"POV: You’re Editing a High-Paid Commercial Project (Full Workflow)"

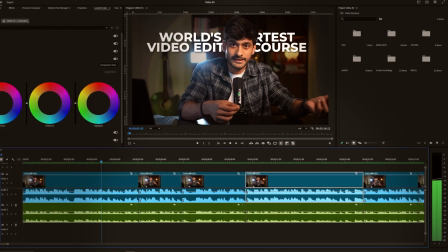0s
Welcome to the shortest video editing course. So, you have got your video editing software which is Premiere Pro, DaVinci Resolve or Final Cut Pro.
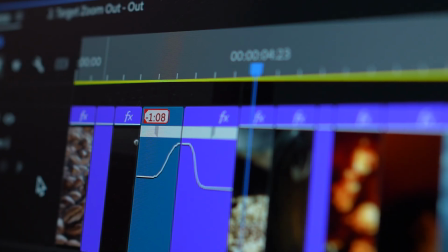7s
But how do you actually edit a great video?
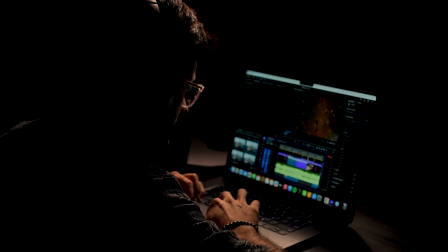13s
It's true the software might be easy to learn but mastering video editing it takes time, patience and understanding of the right technique.
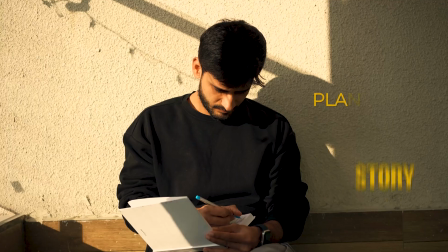21s
In this crash course I'll cover everything from planning your story to exporting your video.
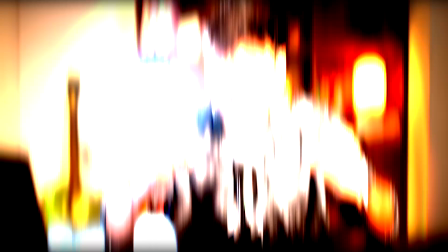26s
Plus to make it as practical as possible I will be editing a client project for a coffee brand. So let's get started. Step 1 is the story or the idea. Before you drag even a single clip in the editing software, ask yourself what is the purpose of this video. It's not just about compiling few clips together, it's about a goal, emotion or something that you're trying to achieve with this video.
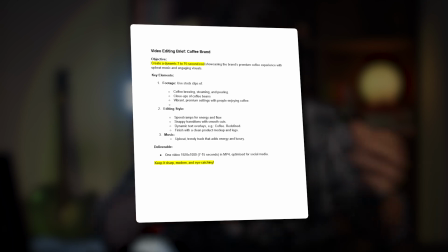48s
For this video I'll be editing a client project for a coffee brand and the task is to create a 7 to 15 seconds video showcasing the brand's premium coffee experience using stock clips, music and text and the goal of the video is to make people aware about the brand. So in the video that we are creating, story could be as simple as grabbing attention, showcasing the premium experience and then ending with a call to action so people remember the brand.
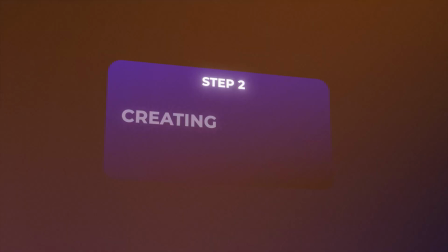72s
A strong story is your guide through the editing process. Step 2. Creating a project and organizing your footage.
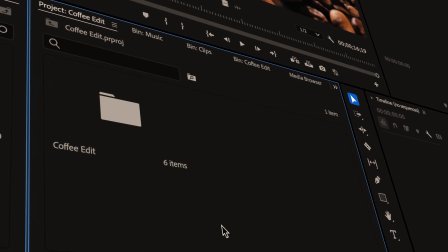78s
Open the editing software of your choice and import all the media files. After that, organize all media files into bins or folders.
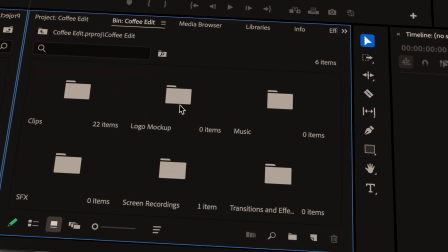86s
This is a lifesaver especially for large projects. Create a folder for clips, music, sound effects and any other graphics. Trust me, future you will thank you for this small but essential step. Step 3.
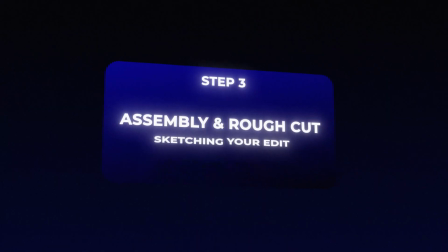98s
Assembly and the rough cut.
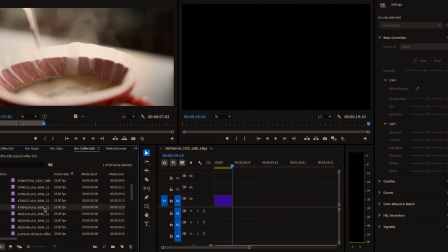99s
Focus on sequencing and rimming which means selecting best part from each clip and arranging it in a way so that it tells a story. At this stage, don't worry about text, transitions or collaborating. You just have to create a solid rough structure.
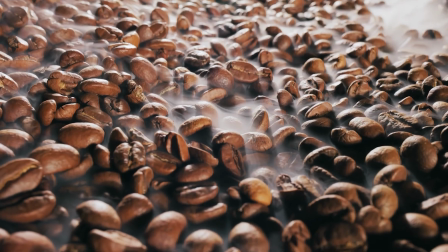112s
So for a coffee ad, we'll take the viewer on the entire journey from coffee beans to the first sip and then end with a call to action.
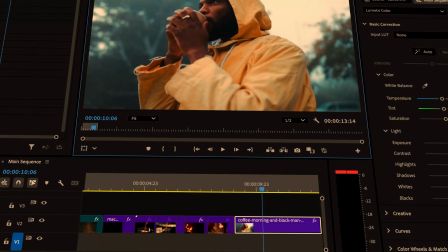120s
When creating a rough cut, remember to keep it tight. Cut out anything that doesn't add value to the story.
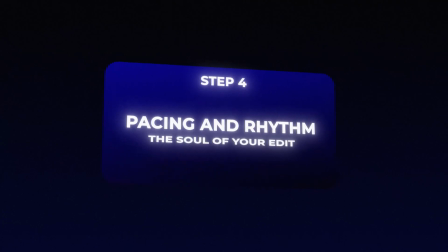126s
Step 4. Pacing and Rhythm Music plays a huge role here.
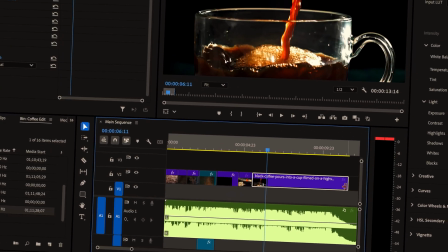130s
If your project has an upbeat and energetic tone, sync your cuts to the beat of the music for a snappy dynamic feel.
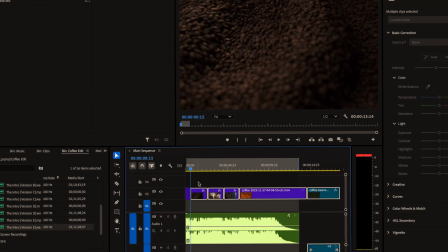136s
On the other hand, if you're going for a cinematic vibe, let moments breathe with longer cuts and smoother transitions. For the coffee ad, we'll use fast cuts for energy and excitement while cutting to the beat of the music. Step 5. Adding effects and text. Over-the-top effects can distract the viewer from the story, so we'll stick to simple cuts along with speed ramps.
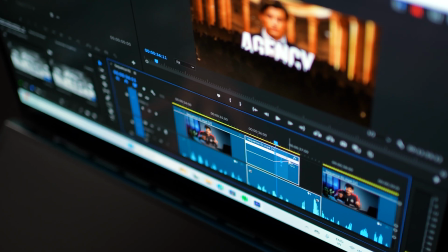156s
Speed ramps are great to add drama and energy to the video. Speed changes along with the beat of the music can make the video feel more dynamic and engaging.
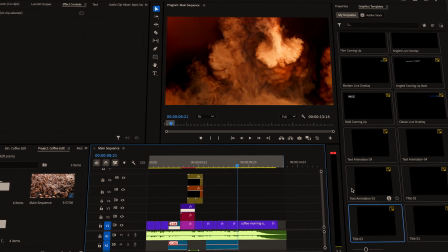164s
When it comes to text, choose clean, readable fonts and stick to a consistent style throughout the video.
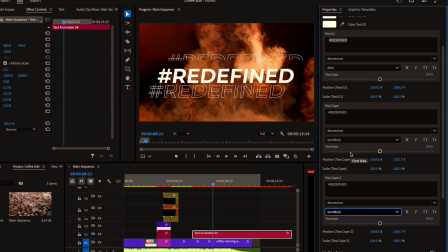170s
For example, in our coffee ad, we will add few words and animate them to highlight the product's premium features perfectly timed with music.
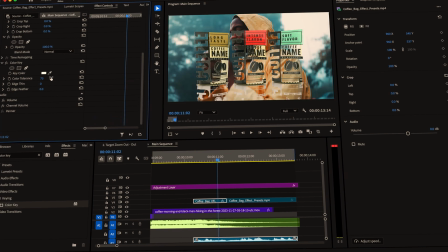178s
Finally, end your video with a stylish logo animation or a product mockup. This leaves a lasting impression and reinforces the brand's identity. Step 6. Sound Design Bad audio can even ruin the most beautifully edited video.
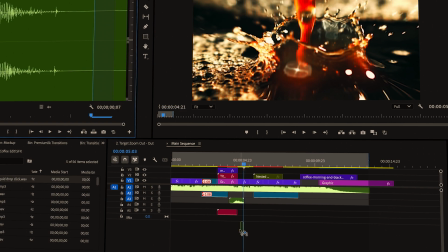190s
Start by normalizing the audio levels to ensure the music and sound effects are balanced. A simple whoosh with a speed ramp can make your video feel alive.
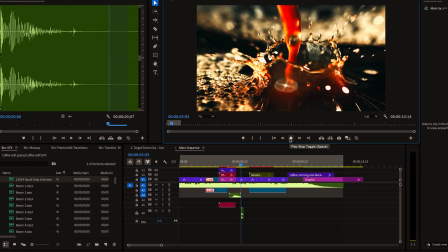198s
Add simple sound effects, for example, to highlight the pouring of the coffee. This can make the video feel more immersive. Step 7, Color Correction and Grading. This is where your video starts to look professional.
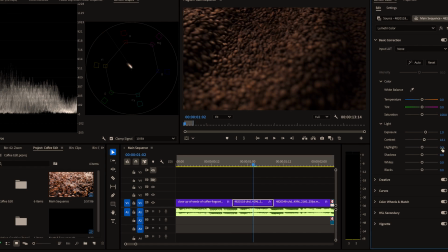209s
Begin with color correction. This involves balancing whites, blacks, and midtones to fix any issues with exposure or contrast.
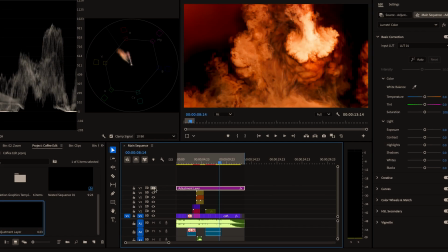216s
Once your footage looks natural and balanced, move on to color grading. This is where you can get creative and add a stylistic look to your video. For our coffee ad, I'll add an orange teal LUT to create a cinematic and premium look.
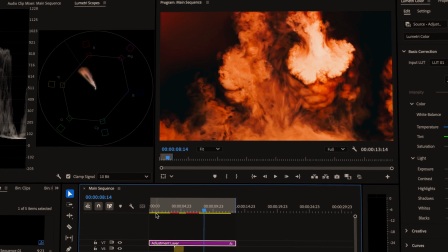229s
Apply a LUT to the adjustment layer and adjust the opacity according to the look you are going for. Step 8. Exporting like a pro. You have made it to the finish line. Now it's time to share your masterpiece with the world. The export settings you choose will depend on the platform you are going to post on.